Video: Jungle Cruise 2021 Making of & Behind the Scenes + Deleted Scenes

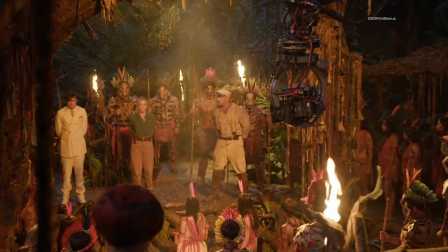Whatever these characters come across, you are just encompassed in a different world visually.
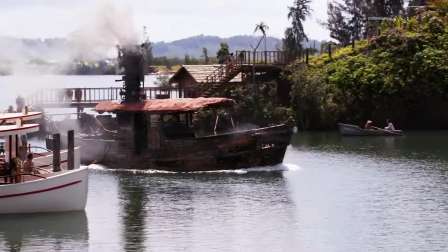So it's ever changing as they're taken down the river. The experience is ever shifting.
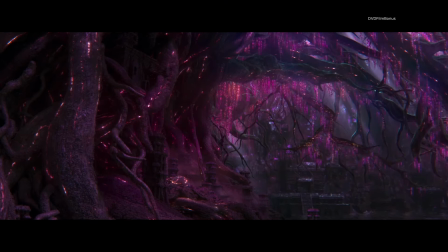The myth is real.
We build on a mythology and created characters and situations that put the audience in that ride.
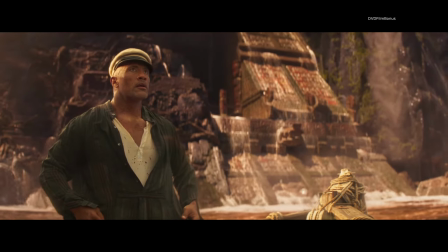Frank!
You really want to have a lot of emotion and heart in your films, but you also want to have
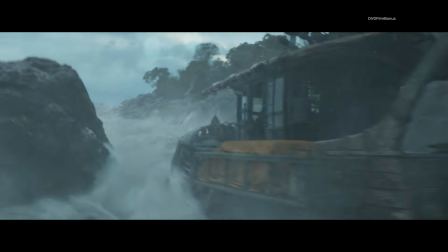big, memorable set pieces and create those thrills and really transport the audience.
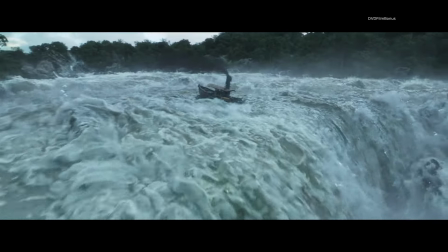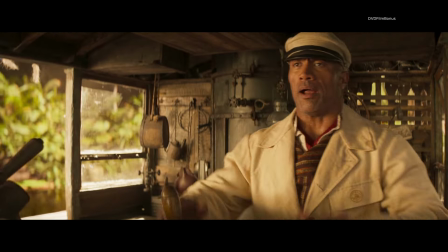All right.
Frank is a skipper on the Amazon, and he takes a lot of pride in what he does.
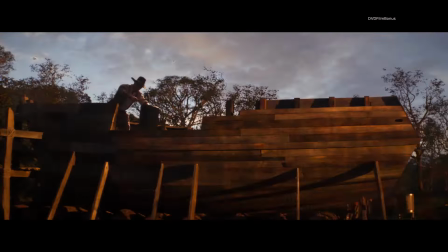I built a boat, and I named her after the goddess of the moon, Kila.
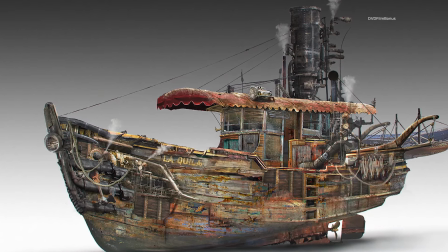Because that boat had been built by Frank, it was part of the character of Frank as almost like an extension.
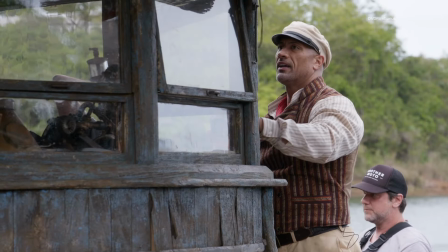She's like his love. She's all he has. She's the only friend he has. So you feel that.
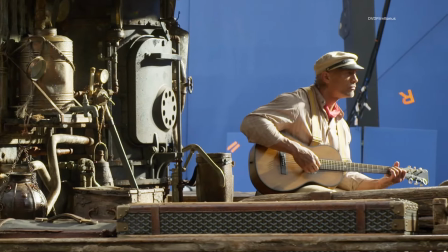You want the boat to feel like an old friend.
Look what they did to you. Poor thing.
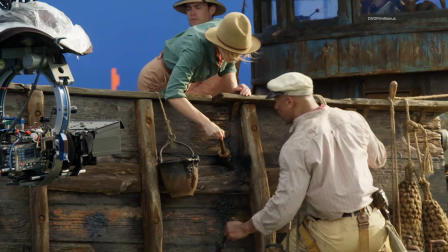It's his baby.
Please don't. I insist, Lady, Frank. You know what I insist? I insist you leave me alone.
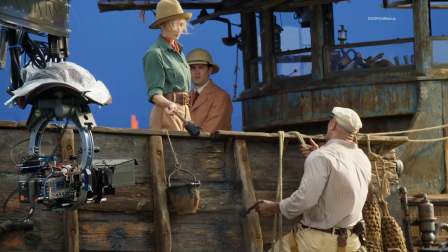Put that back in the bucket and go sit down.
That's a kind of lovable, you know, old tramp steamer kind of thing, which Frank kind of is in many ways.
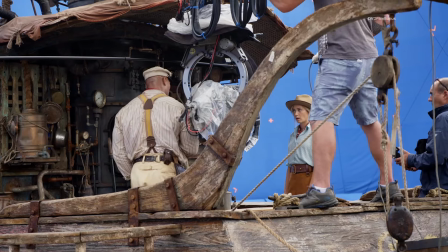This is my engine. Nobody touches my engine but me.
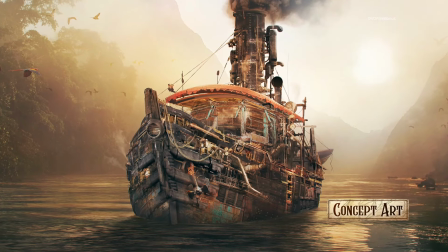For me, it was very important to kind of preserve the silhouette a little bit of what the boats in the ride were.
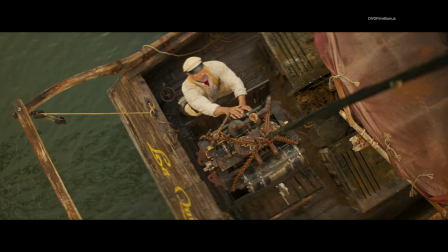It's like almost like a Frankenstein of the boat, because if Frank is immortal and he spent his time to adjust,
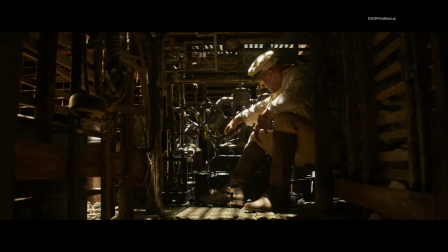rebuild, so this boat is made of like 25 moments of construction.
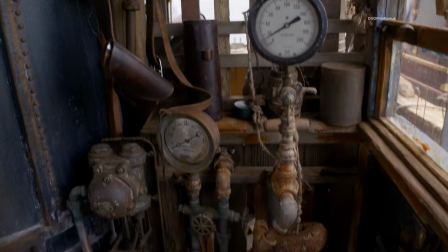She was one of the things we were most excited about making in this, and I'm so thrilled with how she came out, the colors, the texture, the ruggedness.
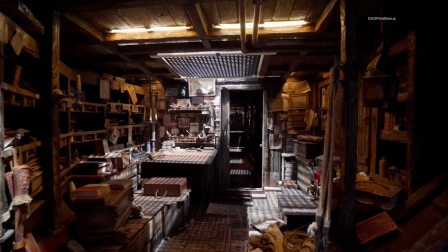I think Jan Vincent did a phenomenal job at designing it, and just bringing all the little details that made La Kila, in the way that I envisioned it, something both beautiful and practical.
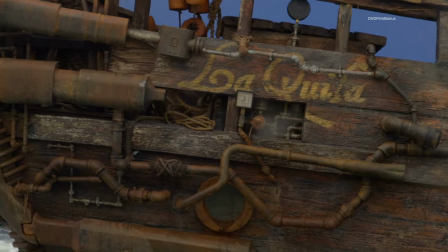She weighs nearly 30,000 pounds with these electric engines from Germany that have BMW motors in them.
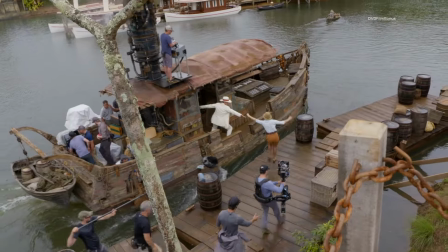We could get the boat up to 7 knots.
How nice of you to join us.
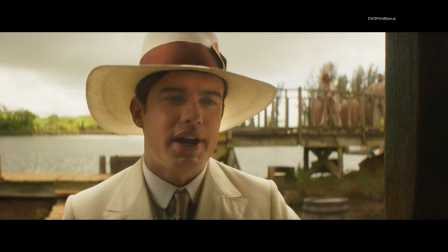Why don't you jump in the water? I don't want to talk about it. She can't swim. You booked a river cruise and you can't swim?
I mean, the movie obviously is called Jungle Cruise, so people get on a boat and they go up the river. These days you can have the water a bit digital, but we had a lot of water interaction.
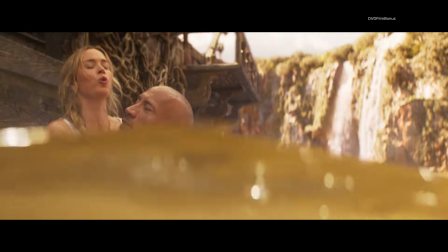We had a lot of people going into the water, out of the water. Even when Frank is dangling from the side, his feet are on the water.
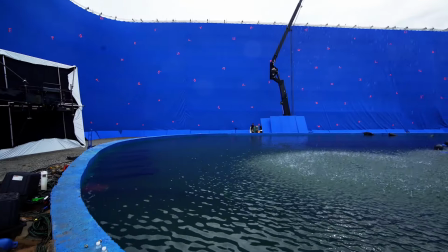So we needed to have the boat in the water.
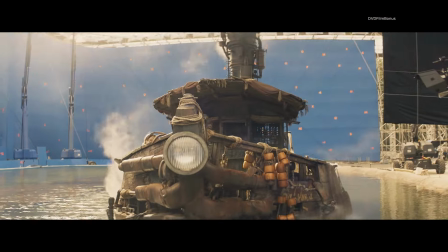Jaume explained he wanted a large portion of the movie to be filmed on a tank in front of a blue screen and outdoor light.
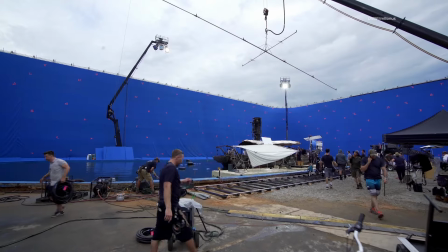We were on it for a heck of a long time on this water tank in Atlanta, and it really felt very real.
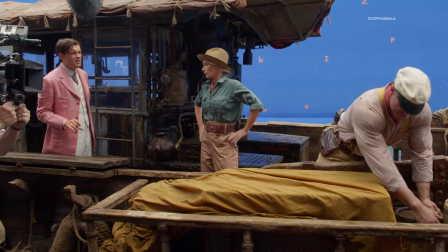Butter churn, how literal a metaphor. If you have anything of value, I would recommend you store it below deck.
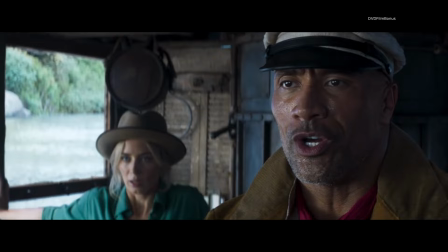Here we go.
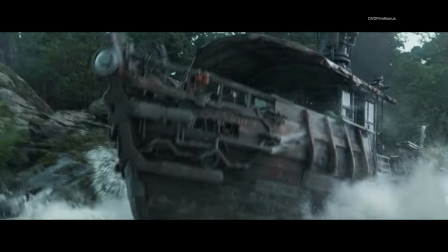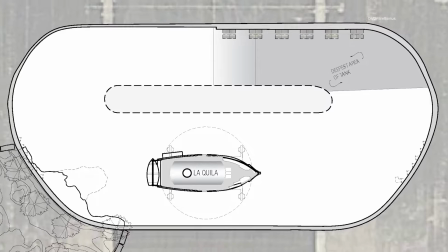This tank's a round tank because they wanted current. And so we put this island in the middle so the current could go round and round.
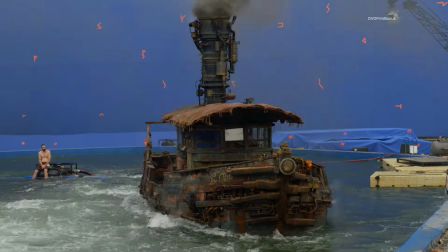Jaume needed the boat to be able to move, to spin, to rock back and forth, to gimbal around.
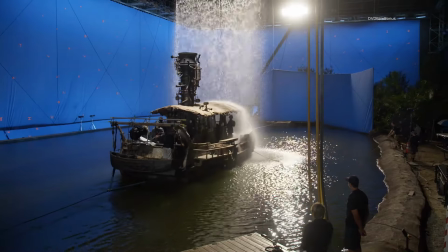So that was the first thing we set out to design on this film, was the tank and the gimbal for the boat. JD designed a boat that could move up and down this tank. It could tilt and turn and give the illusion that we were moving with the fans and everything. Terrible motion sickness. It's a genuine problem, but I think I've navigated a route through it.